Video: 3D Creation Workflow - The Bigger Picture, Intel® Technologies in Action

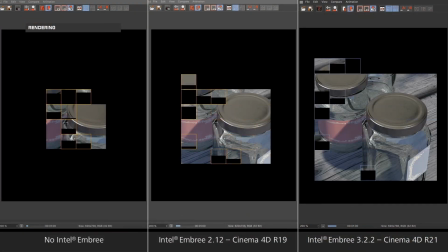742s
Cinema 4D's internal CPU render engines, physical render and standard render both benefit from an Intel technology called Intel Embree.
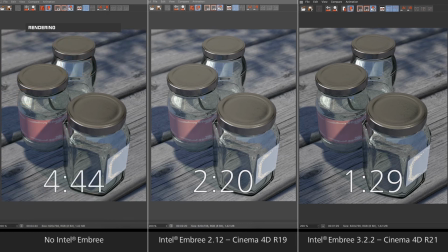751s
These are ray tracing instructions that are optimized for Intel CPUs and accelerating the rendering of large amounts of geometry in Cinema 4D.
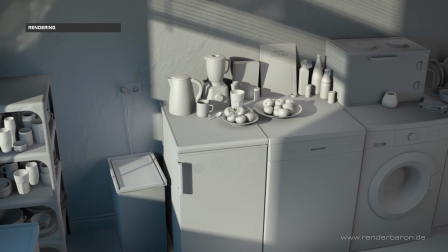760s
Here's an example: the kitchen scene, only with geometry and light. Without Embree and with Embree switched on.
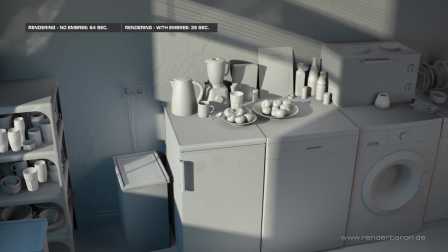768s
So far, no difference. But with Embree switched on, the render time is reduced by almost 50%, and that's remarkable.
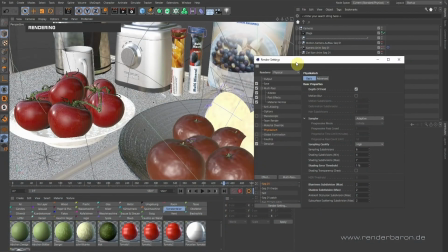777s
The final animation was rendered using Cinema 4D's internal physical renderer. This engine is based on stochastic sampling and therefore benefits from the Intel Open Image Denoiser.
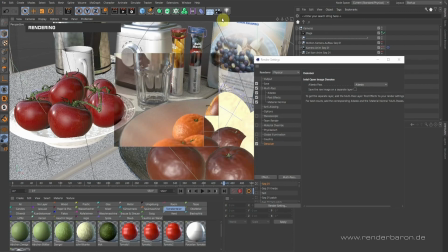789s
This AI deep learning based denoiser improves the image quality of noisy images and therefore saves rendering time,
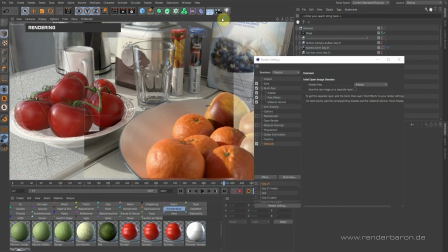796s
especially with numerous render iterations.
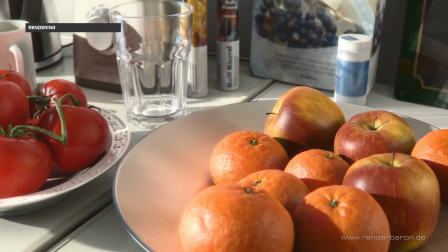799s
And the denoiser comes into place when it really matters, for ray tracing based features such as area shadows,
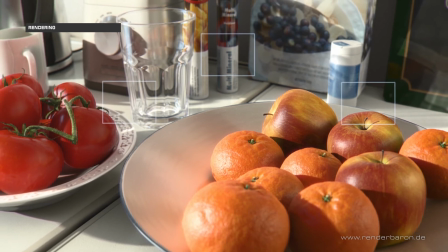806s
ambient occlusion, depth of field, etc. By the way, this project was created with physical render, but in the meantime,
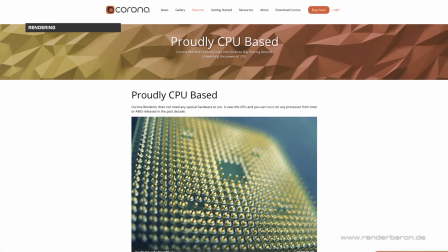815s
I switched my studio to the great external render engine Corona Renderer.
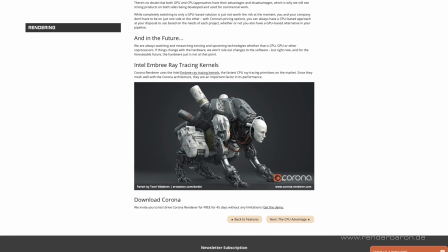820s
And the cool thing is, Corona also uses Intel Embree and optionally the Intel AI Denoiser.
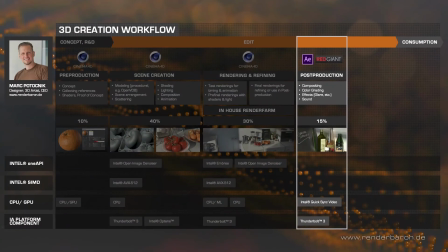829s
When I create scenes in Cinema 4D, I always strive to make my work look good already while rendering.
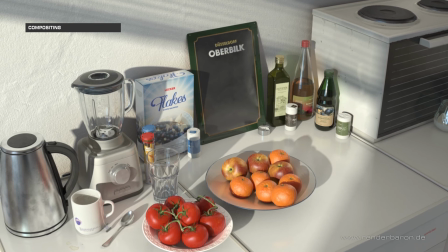836s
So compositing in Adobe After Effects CC is mainly for gradation correction and color correction.
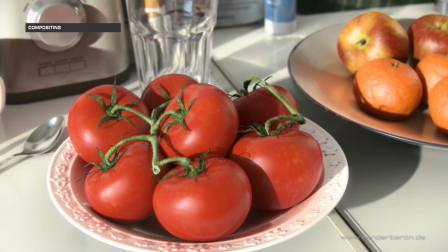844s
Another important purpose of compositing is to transform the mathematically perfect rendering into a credible analog-looking image,
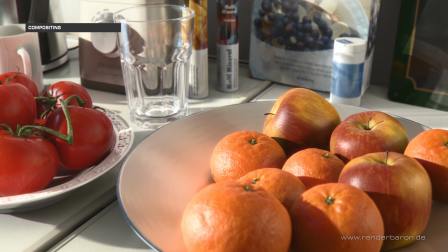853s
as if it had been filmed with a slightly imperfect optical system.
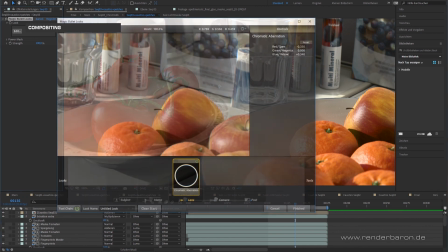858s
For this purpose, I use Magic Bullet looks from Red Giant for an example for applying chromatic aberrations.
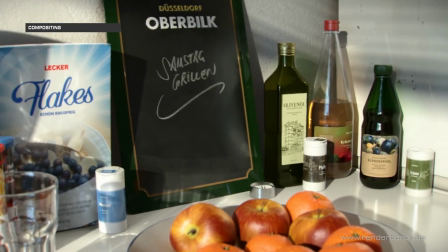865s
Effects like glow, 2D motion blur,
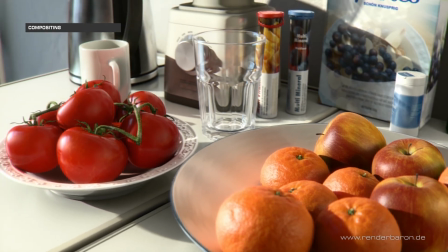867s
vignette and film grain round off the illusion of a filmed scene while doing compositing in After Effects.
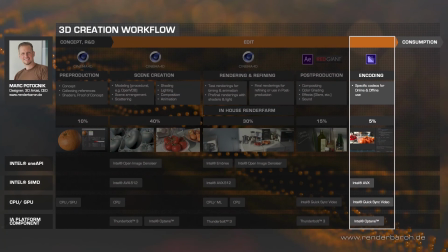876s
The usual way for encoding is to output an uncompressed AV file from Adobe After Effects, which I can then flexibly write to various formats and codecs using Adobe Media Encoder,
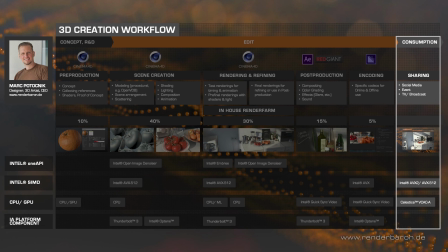887s
for an example for video platforms like YouTube and Vimeo, or for offline presentations at the customer site. So thank you for watching. And a big thank you to Intel and Maxon supporting this project. I hope you enjoyed this video and happy creating!